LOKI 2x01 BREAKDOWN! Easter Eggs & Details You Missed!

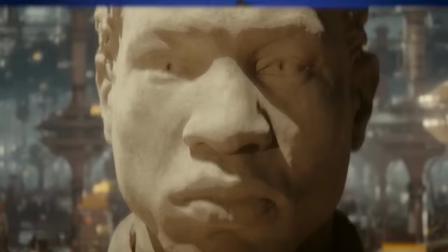Welcome back to New Rockstars. I'm Erik Voss, and this is a breakdown of Loki Season 2, Episode 1.
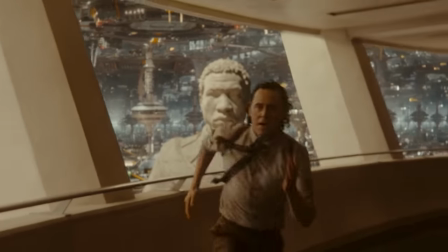Loki has been one of my favorite MCU titles ever, and so far Season 2 is building on the high concept humor and marvelous mystery, even without an appearance from...
Not today, miss!
In case you don't remember my breakdowns of Loki Season 1, when it comes to the show, I hold nothing back.
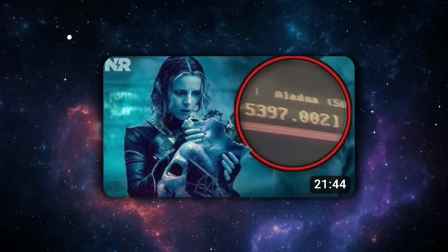I literally go frame by frame, not just to point out Marvel Easter eggs, but to, like, illuminate the attention to detail,
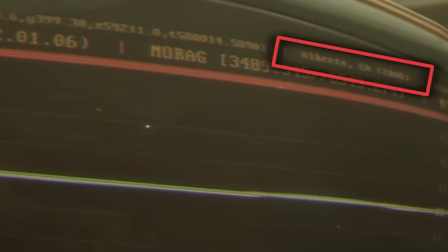to decipher all visible text on screens hidden by designers like folks from Cantina Creative,
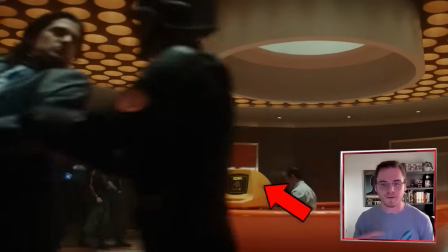who I have interviewed to try to make myself an expert on where and how they hide stuff. And sometimes I even illustrate abstract time travel concepts and theoretical physics. To connect these, you would have to kind of bend three-dimensional space on itself. So when it comes to Loki, you're in the right place, folks. I'm so glad to be back with you to experience this amazing show every week. Let's go!
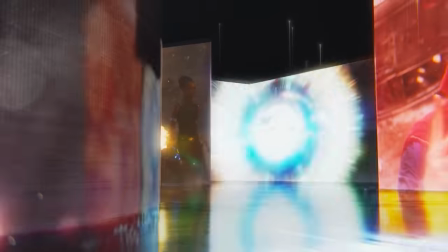We open with the Marvel Studios title card. Now, there have been several updates from throughout Phase 4, like the sides of the R have Jane Foster, Thor, and Moon Knight.
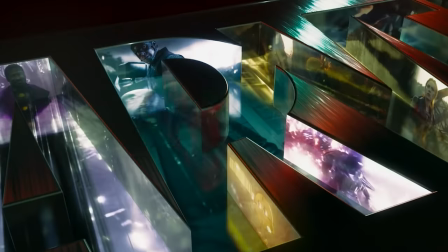She-Hulk thunderclaps from the side of the A. He remains from the Loki Season 1 finale.
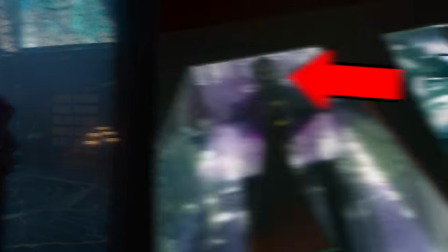When Loki and Sylvie first step into his office from the elevator, he appears at the top of the A because he dominates the Avengers.
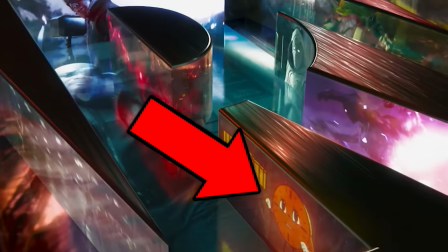But the latest edition that only has shown up now, on the leg of the R, hey y'all, it's Miss Minutes!
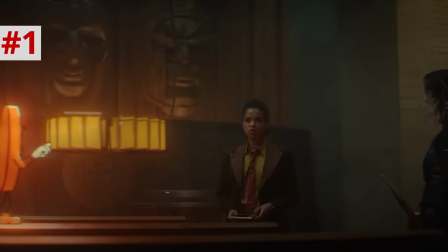This is a moment when she was flipping through the fake TVA records on a fake TVA spacecraft that would fly through the void to stall Sylvie,
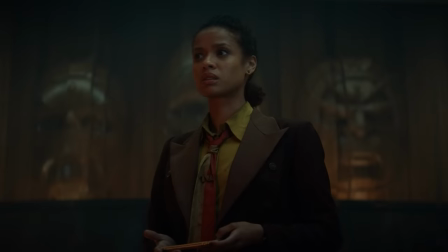and it was one of the only moments Miss Minutes and Renslayer ever worked together in cahoots quite like this,
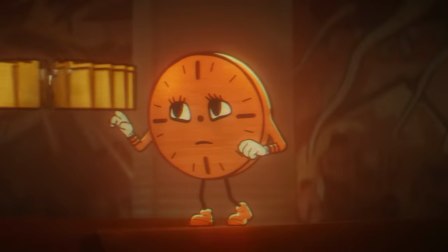at least so far.
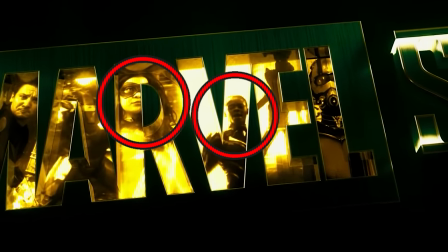And yes, on the main Marvel Studios title, you see Kamala Khan appearing in the R, and then Shuri from Black Panther Wakanda Forever appearing in the V. And yes, this whole title is colored green and gold,
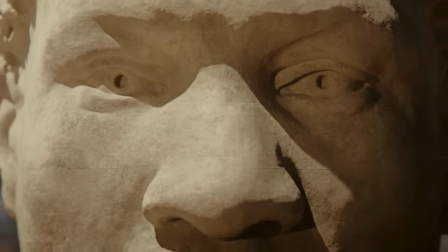which are Loki's colors. Okay, we open on the eyes of the statue of a Kang variant, He Who Remains, towering over the TVA,
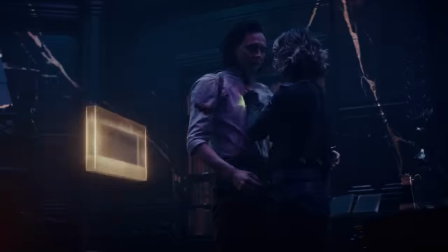just as another statue did in the final shots of Season 1, after Loki was pushed by Sylvie through a time door from He Who Remains Citadel at the end of time back into the
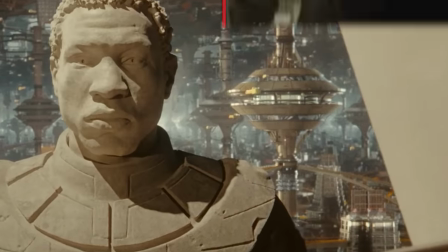TVA. Now, it's worth noting that this He Who Remains statue is not the one Loki ended on in the first season.
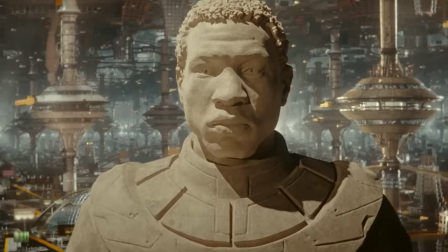That was back in the TVA archives section. This is in the main part of the TVA from the legal courtroom level.
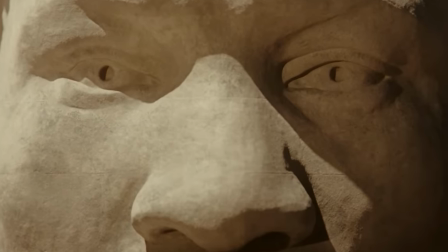But starting with He Who Remains' eyes puts us in an apprehensive state. Like, whatever we do, some version of Kang is out there always watching us.
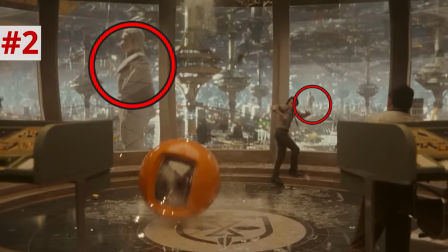Actually, in various shots of this background, several of these statues are scattered across this vast interior, looking out in all different directions.
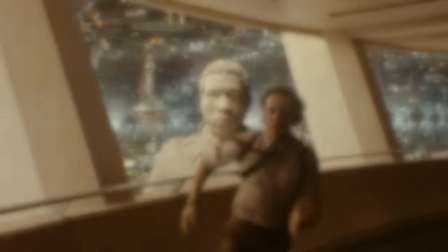So we see Loki sprinting from Mobius and the other hunters, and his head perfectly aligns with the statue of He Remains in the background,
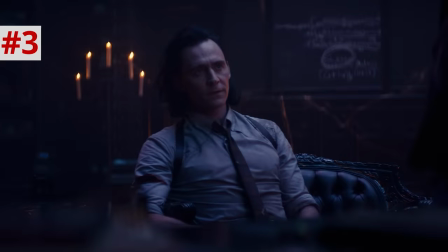which is a clever little way of showing how Loki considers it his responsibility to rule the TVA in He Remains' stead.
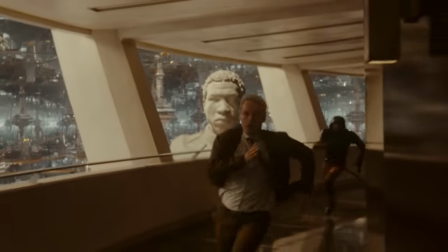Meanwhile, Mobius and the hunters' heads don't align quite as well.
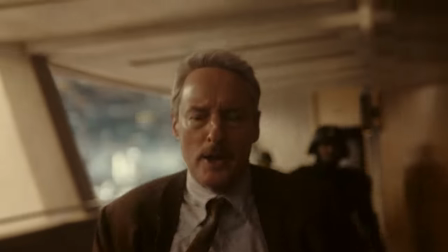And it's just so sad to see Loki in slow motion turn back to look into the eyes of Mobius, his friend, and realize that this past version of Mobius has no idea who he is.
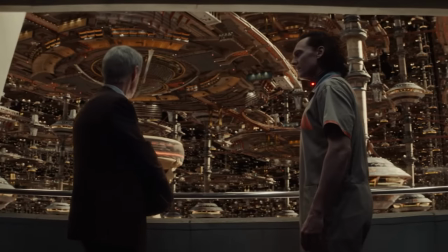The last time Loki and Mobius were on this walkway actually was when they really didn't know who each other were,
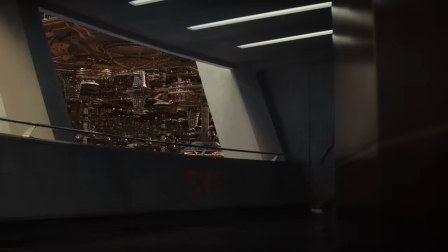back in the very first episode of the series after Mobius took Loki out of the courtroom. And back then, it was a dark TVA background.
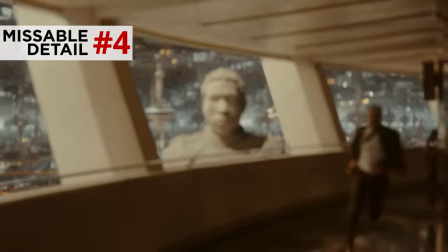Here, there is some light in the distance, as we are seeing the TVA in an earlier past era,
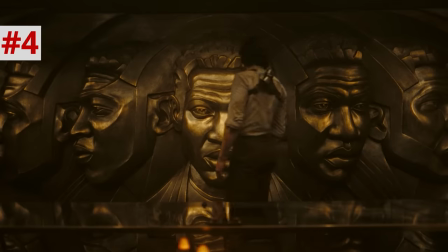when He Remains still ruled it somewhat transparently, before he wiped everyone's minds and began hiding behind the timekeepers.
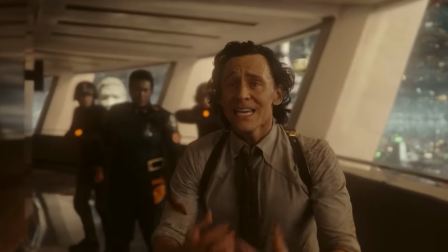Mobius and B-15 do not know who Loki is, as this would be before he ever met them.
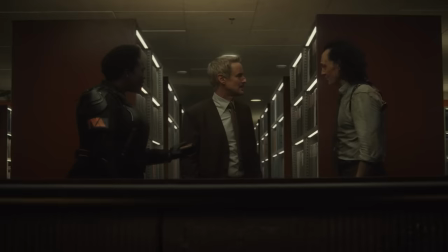But the confusing part of this is, when Loki approached this past Mobius and this past B-15, they were talking about this.
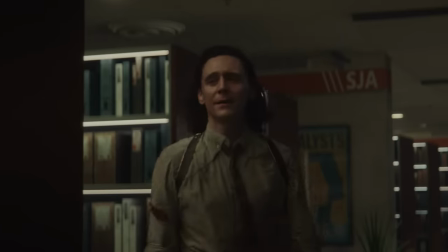That's what, 63 new branches in this unit alone? Does he want us to just let them all branch?
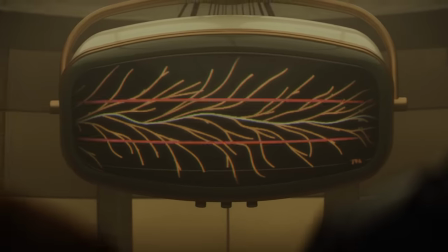Well, at this point, how are we even gonna stop it?
So those 63 branches must not be referring to Sylvie rupturing the sacred timeline in the present,
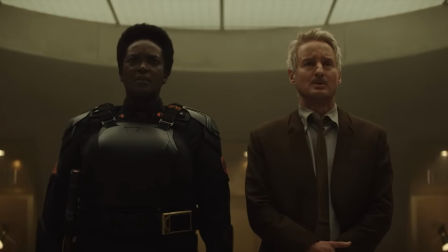as we did see Mobius and B-15 reacting to that moments earlier in the present day TVA, a moment that we actually see in these opening minutes here in the present.
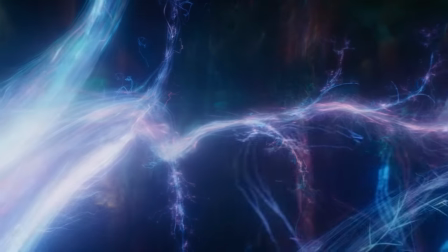But rather, those 63 branches that they were talking about in the archive must be referring to some other past incident in the past TVA, where the sacred timeline also really got out of control at some point.
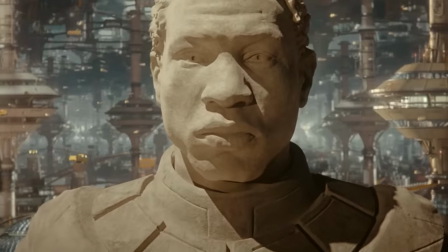So when Sylvie pushed Loki through that time door from the Citadel, he was going to a past TVA where the sacred timeline had also reached some critical state for some reason.
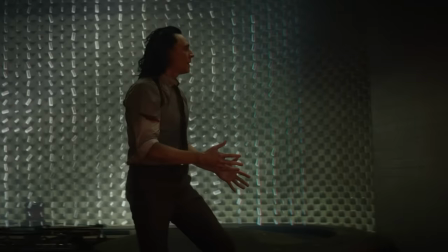He time slipped, and neither he nor we, the viewers, saw it or realized it. His temporal aura must have crosswired with his past and present self.
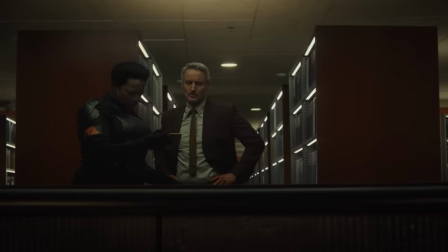So how many times has the TVA reached this critical mass in its history? What was the past incident with the 63 branches that Mobius and B-15 were fretting about in the archives?